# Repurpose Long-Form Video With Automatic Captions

In this video, we're going to show you our workflow and strategy for getting the most out of customer testimonials. So if you're shooting one or you've got a huge library from the past, we're going to show you how to repurpose those and get a ton of content for your social media and website.
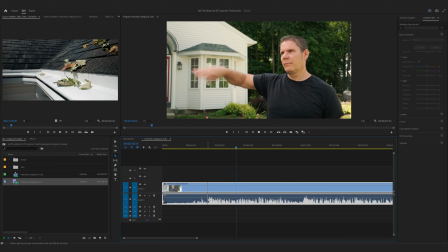So typically a customer interview lasts about 20 minutes. Now on the screen, you're seeing Premiere Pro and we've put this interview on a timeline. The first thing we're going to do is watch this interview in full all the way through. and every time we see a section that might be good,
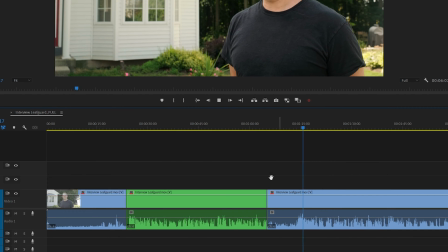we'll make a cut and then highlight the video depending on how good that clip is. Now a tip for this is to hit the L button to speed up your playback.
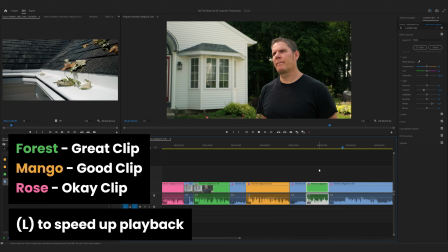That way you don't have to sit through the whole thing in real time. Now typically, you take these clips, you rearrange them into a story, put some music on it, some B-roll, and then you have a case study video. Now case study videos are a great marketing tool, but there's a ton more you can do with this interview.
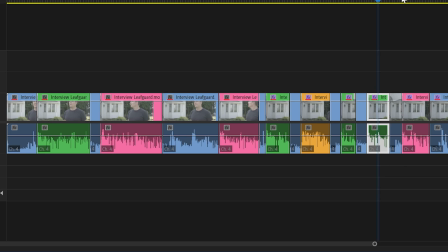Now, let's go back to that interview. Now, what you find is out of all the clips we highlighted, you probably only use a third or a quarter of them in the case study video, but all these clips can be used as separate videos. You can create ads out of them, you can create product videos, but I think the most powerful and easiest way is to create short form content for your social media,
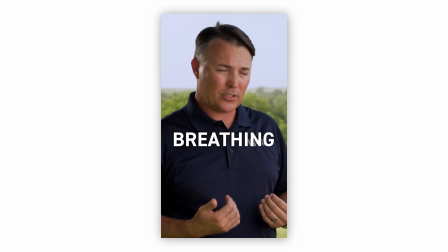like your infeed posts and YouTube shorts, Instagram reels. So turning these clips into short form videos is really easy. the first thing you're gonna wanna do is take that clip,
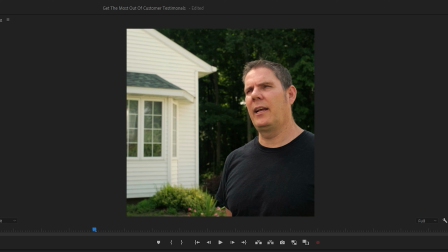create a new sequence in square or vertical format, go ahead and reposition your subject so it's better framed within the composition. And then for editing, really all you need to do is add those captions. Now Adobe Premiere Pro has a really awesome feature that automatically transcribes your footage.
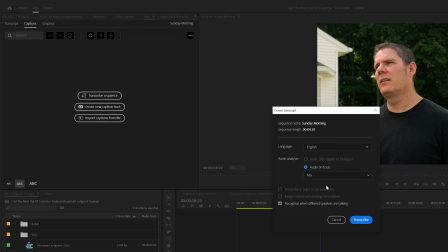It's in the text panel.
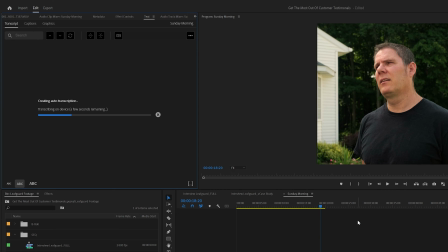All you need to do is click on it and in the background it's gonna listen to your audio and if it's good, it's usually gonna do a pretty good job of transcribing that. Now that we have our transcript, first we're gonna want to create a text style that we like that we want all our captions to look like.
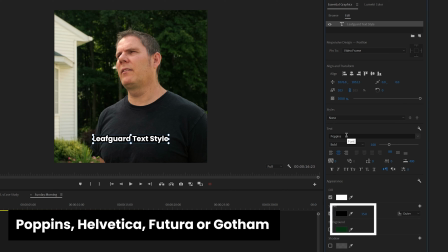Now I usually recommend a sans serif font with an outline or backgrounds so that it stands out on any type of footage.
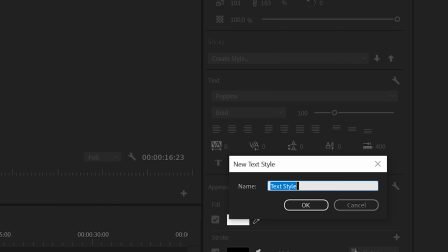Once we're happy with our text style, we can save it, and then we'll go over to the Create Captions panel.
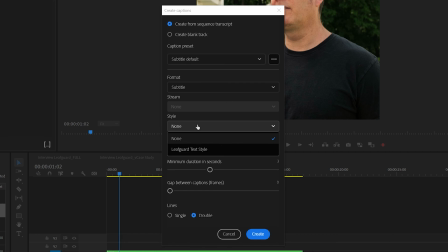In the Create Captions panel, we'll select our text style. I like using single line captions, and then I like lowering the maximum characters so that there's less words on screen. Now Adobe Premiere is going to create captions automatically and sync them with your video.
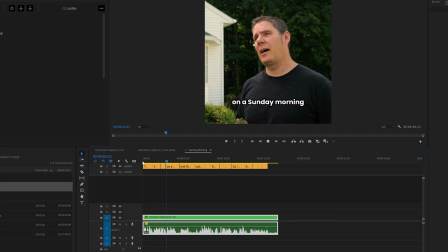They usually do a pretty good job, but you're gonna wanna go ahead and watch your clip completely through and then move any of the text if, for example, it cuts at the wrong spot.
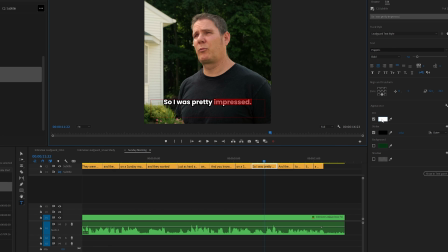The last thing I'd like to do is add emphasis on color. I'll pick out a keyword in each caption so that the viewer can quickly understand what's going on.
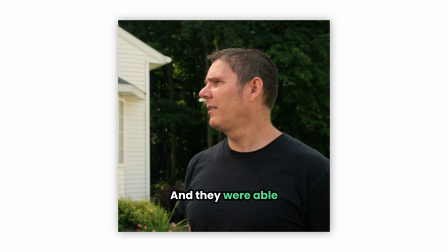So I was pretty impressed and they were able to get everything done, like I said, in half a day.
So a few more tips before we wrap up. Instead of it just being a talking video, you can add B-roll, you can add stock footage to these short form contents.
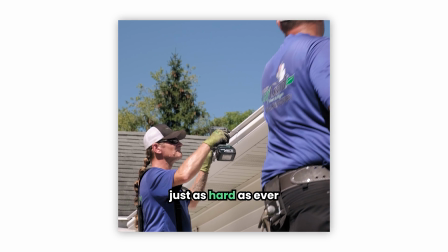That's another great way to up the quality and better tell their story. I also like to take the entire interview, get it transcript, and then send it to the marketing team. They can easily pull quotes from this and use it in graphics and social media posts.
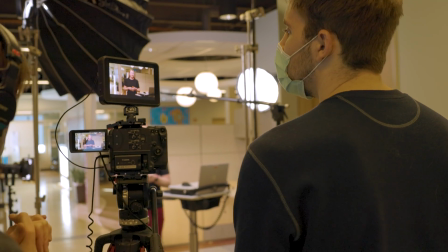And then lastly, when you film that customer testimonial, make sure you get a sign released from them that you can use it in your marketing materials.
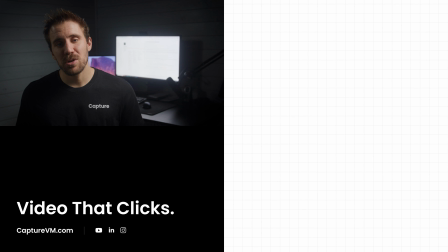All right, so thanks for watching the video. If you have any questions, make sure to comment down below and we'll do our best to answer them all.